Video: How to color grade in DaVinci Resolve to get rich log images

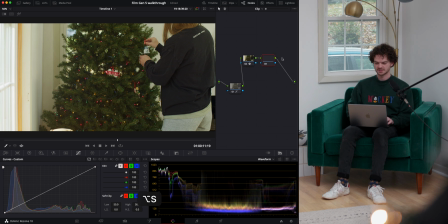So I'm gonna add a new node with Option S. And this is my favorite way to correct things like this. I'm gonna go over to the color warper. I'm gonna change to 12 partitions.
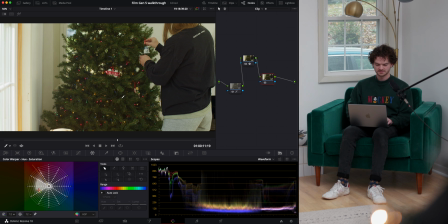And then if you use your eyedropper, you can make sure eyedropper's on here, qualifier, and you sort of swim around in the color that you're wanting to change. You can look down here at the color warper and it looks like this right here is the Christmas tree. Most of that is living in there.
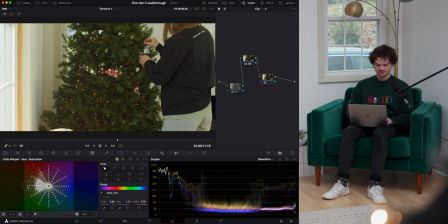So if we grab this endpoint, we can change and sort of hue shift in that direction. We get a little bit more warmth. We want to go in the opposite direction and push a little bit more of a vibrant green.
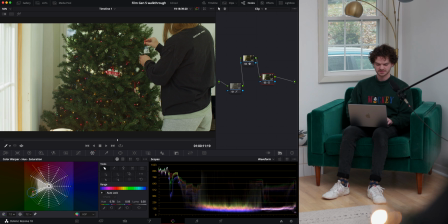And then I actually want to desaturate it. And so to do that, you pull it in towards the center. So let's look at before and after. I think that looks much, much, much better. And we're not affecting skin tones too much. We've only grabbed that color.
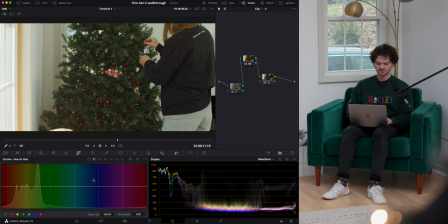You could also do this over here in hue versus hue and maybe grab that color right there. I actually really like the color warper. It's one of my favorite ways to hue shift. And now we'll just do a couple things to make the colors pop a little bit more.
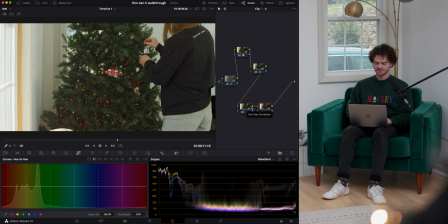One of my favorite quick ways to add some color separation is to add two serial nodes. To change the first one, go into color space, change it to YUV, and then pop over to the RGB mixer.
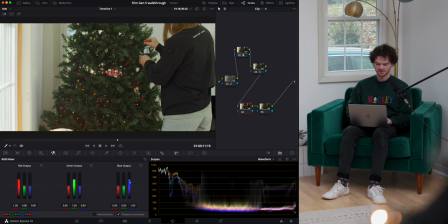Go to blue output here and grab the blue and just ease it up. Here, I'll punch it so you can see what's happening here. I like the way that it's shifting colors here. I can't even really explain what's happening under the hood, but I usually bump this up to 1.1 maybe, and it just puts a little bit of richness in there.
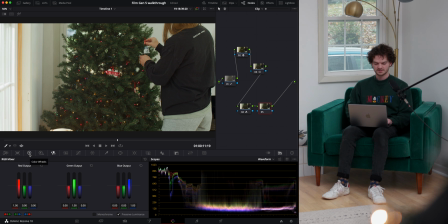And then I go to the node after it, go over to primaries, grab the gamma, and pick a color that is cooler. Sometimes I want a green, sometimes I'm over here in the teals, and we'll go there.
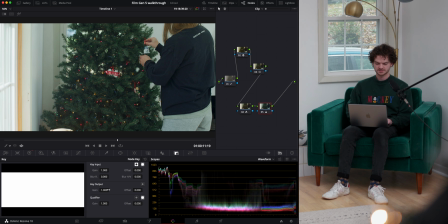And then I'll go to my keying options to key output, grab the gain,
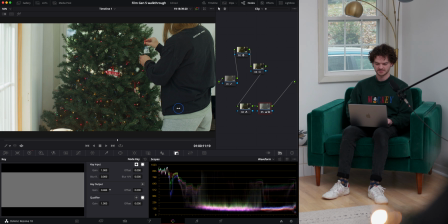and ease it down until it makes sense. So this is too much.
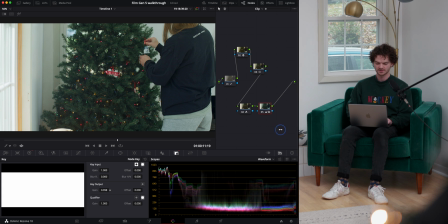It's making the image way too cold. It kind of washes it out. I might go down to like 0.45.
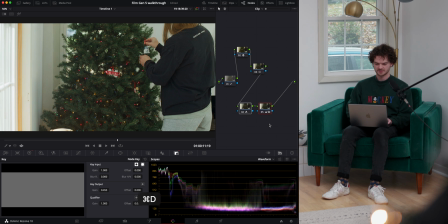So then if we grab both of these nodes, turn them off. The first node introduces some richness. The second one kind of cools everything down, creates a little bit of color separation there. If we zoom in here to
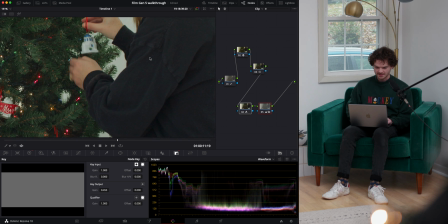like her hands, everything that's more in the shadows or in the lower midtones is going more towards the cooler end, and everything else is kind of staying and actually potentially even getting richer. And if you wanted to, you could go back in here and maybe do a little bit more.
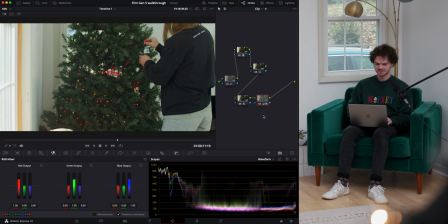I like that quite a bit. Last thing I want to do is to lean into this warm glow kind of look. This sunlight is looking very white, which is more than often ideal,
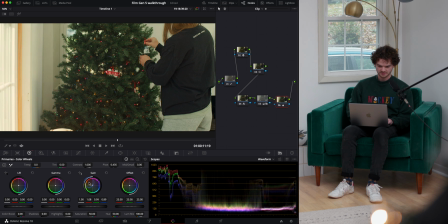but I want to make it just a little bit rosier, a little bit more orange.
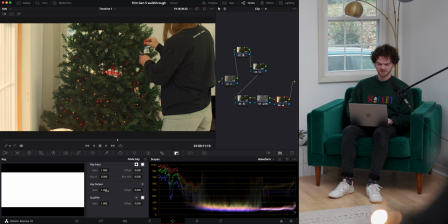I like that spot right there. And then I always like to go into the key output and really fine tune where that is.
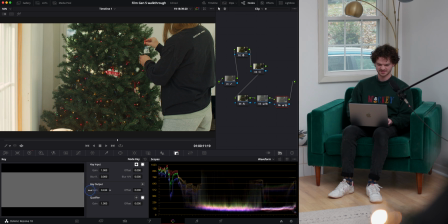So there's before and after. Might take away a little bit. Yeah.
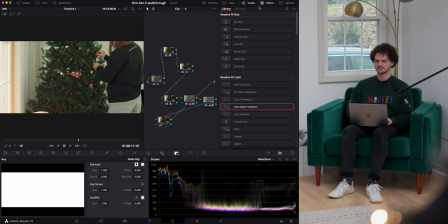And then we'll pop over to film grain. My favorite is 35mm 400T on the preset. Go into advanced controls, turn the midtones down, and then we'll turn this up a bit.
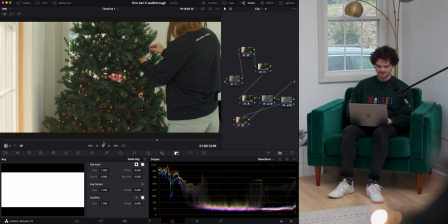Turn this up a bit more. And that's probably what I would do to this shot. That's probably my workflow for this shot. This is the look that I'm going for. There's a whole bunch of other clips in this sequence.